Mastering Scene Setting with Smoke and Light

Hey what's up fellow creators today we're going to take a look at how to enhance your scenes with the use of fog and mist which I think is one of the most
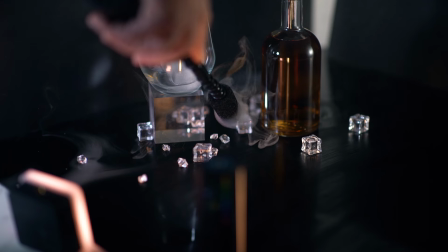[0:08]
overlooked tools for creators to have in their toolkit to create some atmosphere to create some interest to create some depth to
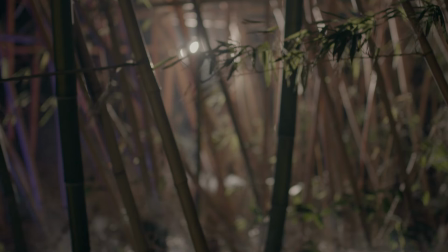[0:17]
create some separation to create light streaks to create a little bit of motion in your scenes it is a very easy tool to enhance your shots with so for that we're going to be using Ulanzi's all-new portable fogging machine,
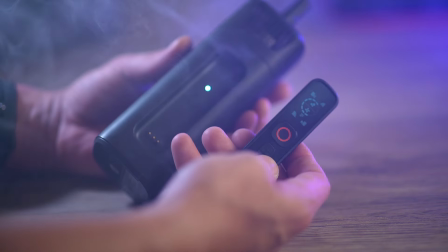[0:32]
which is a tiny fogger. It's very small, it's very portable, and it comes in this little pouch with some accessories,
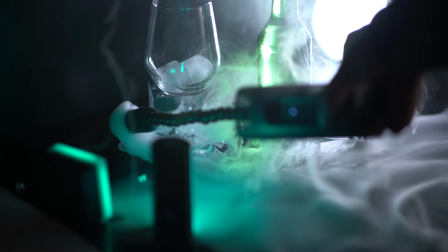[0:39]
some fog juice, and what we're going to be doing is we're going to set up a few scenes. So without any further ado, let's dive right in and try to make some scenes.
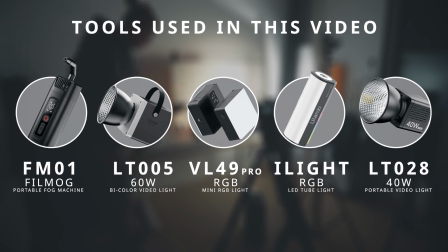[0:49]
So for the following shoots, I'm going to be using the FM01, the portable fog machine, the LT005 video light with a softbox,
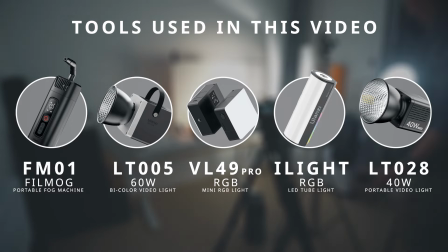[0:58]
the iLight mini RGB light, the VL49 Pro, and for the outdoor shoots I am using the 40 watts portable video light.
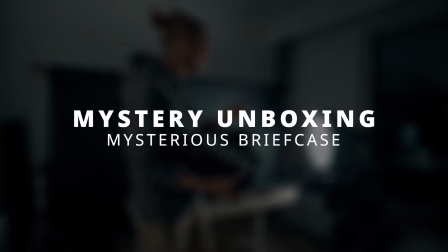[1:08]
So first here is that LT005 light here on the right that is kind of like
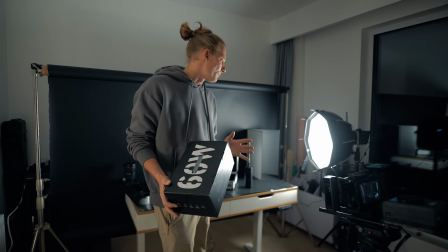[1:13]
lighting up the scene and I've set that up with a softbox so it gives a little bit more of a diffused light.
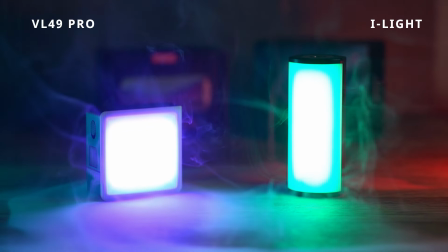[1:19]
Then we've got two lights these tiny ones the VL49 Pro and then I'm inside of the briefcase I'm going to use that eye light.
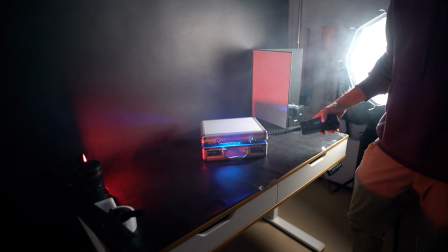[1:27]
For the next step I am adding in some fog inside of the briefcase to fill it up with some smoke
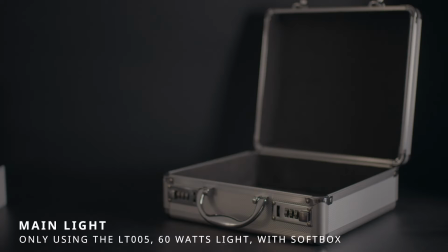[1:32]
so we get this cool effect when we open it up and this is what the scene looks like with just the softbox lighting.
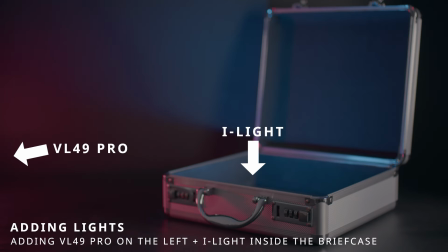[1:38]
This is what it looks like when adding the two colored RGB lights and this is what it looks
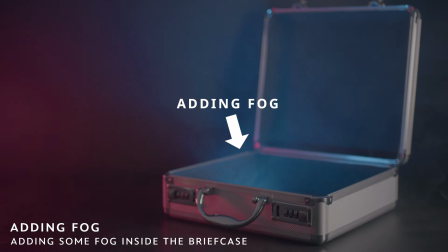[1:43]
like when we're adding in the fog and then here we've got the final result.
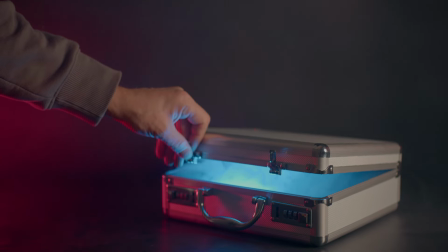[1:48]
This is my final shot of that. I think it looks really cool.
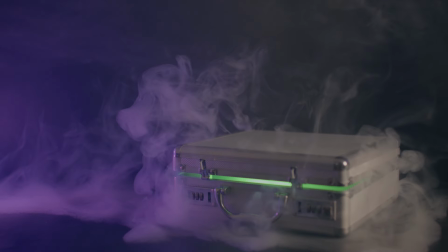[1:55]
Then I tried the same shot with green light inside of the briefcase and a purple hue color on the left
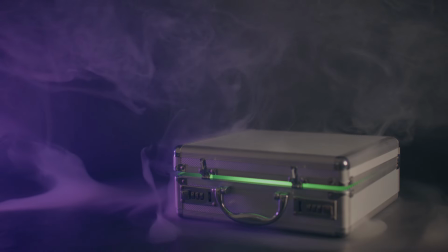[2:01]
gives a totally different effect but it seems to work really well and I've added some fog around the briefcase as well.
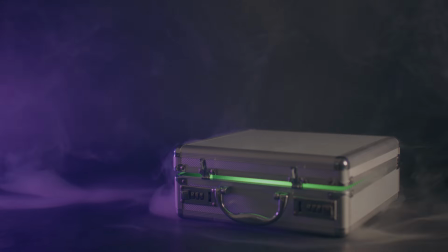[2:08]
Especially when we're working with something that organic it might sometimes be totally worth it to wait a few seconds to see what type of smoke patterns that we get.
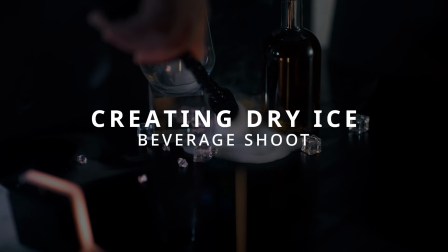[2:19]
For the next shoot I'm creating this cool looking dry ice kind of smoke surrounding a drink
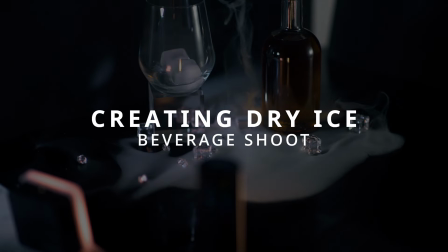[2:24]
and to achieve that I use this sponge filter that will create this much thicker fog.
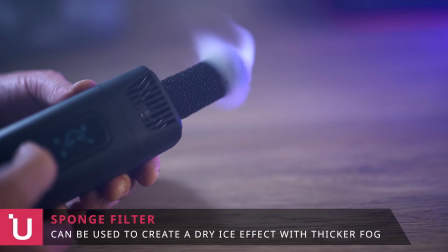[2:30]
You simply just have to put the sponge on top and you can see the type of smoke it creates is much thicker.
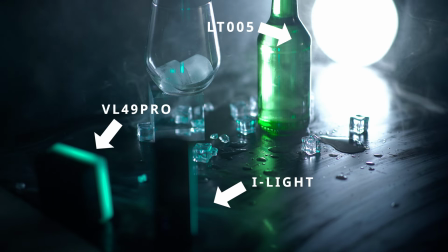[2:36]
For this scene I have used the 60 watts light just outside of the frame so it creates this super bright light and then I'm using both RGB lights on the left to add some color in the scene.
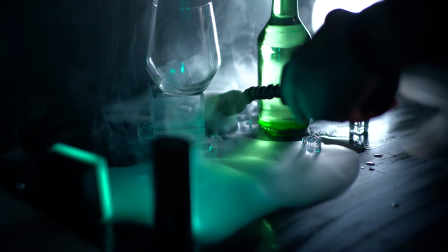[2:48]
Then with the sponge on the smoke machine you can almost paint in the fog you can see
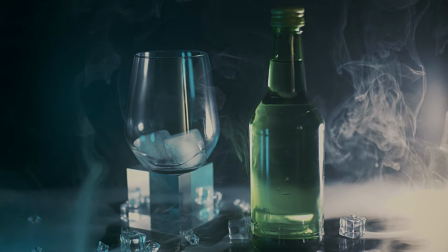[2:53]
here and this is the final shot I think that came out looking pretty cool as well.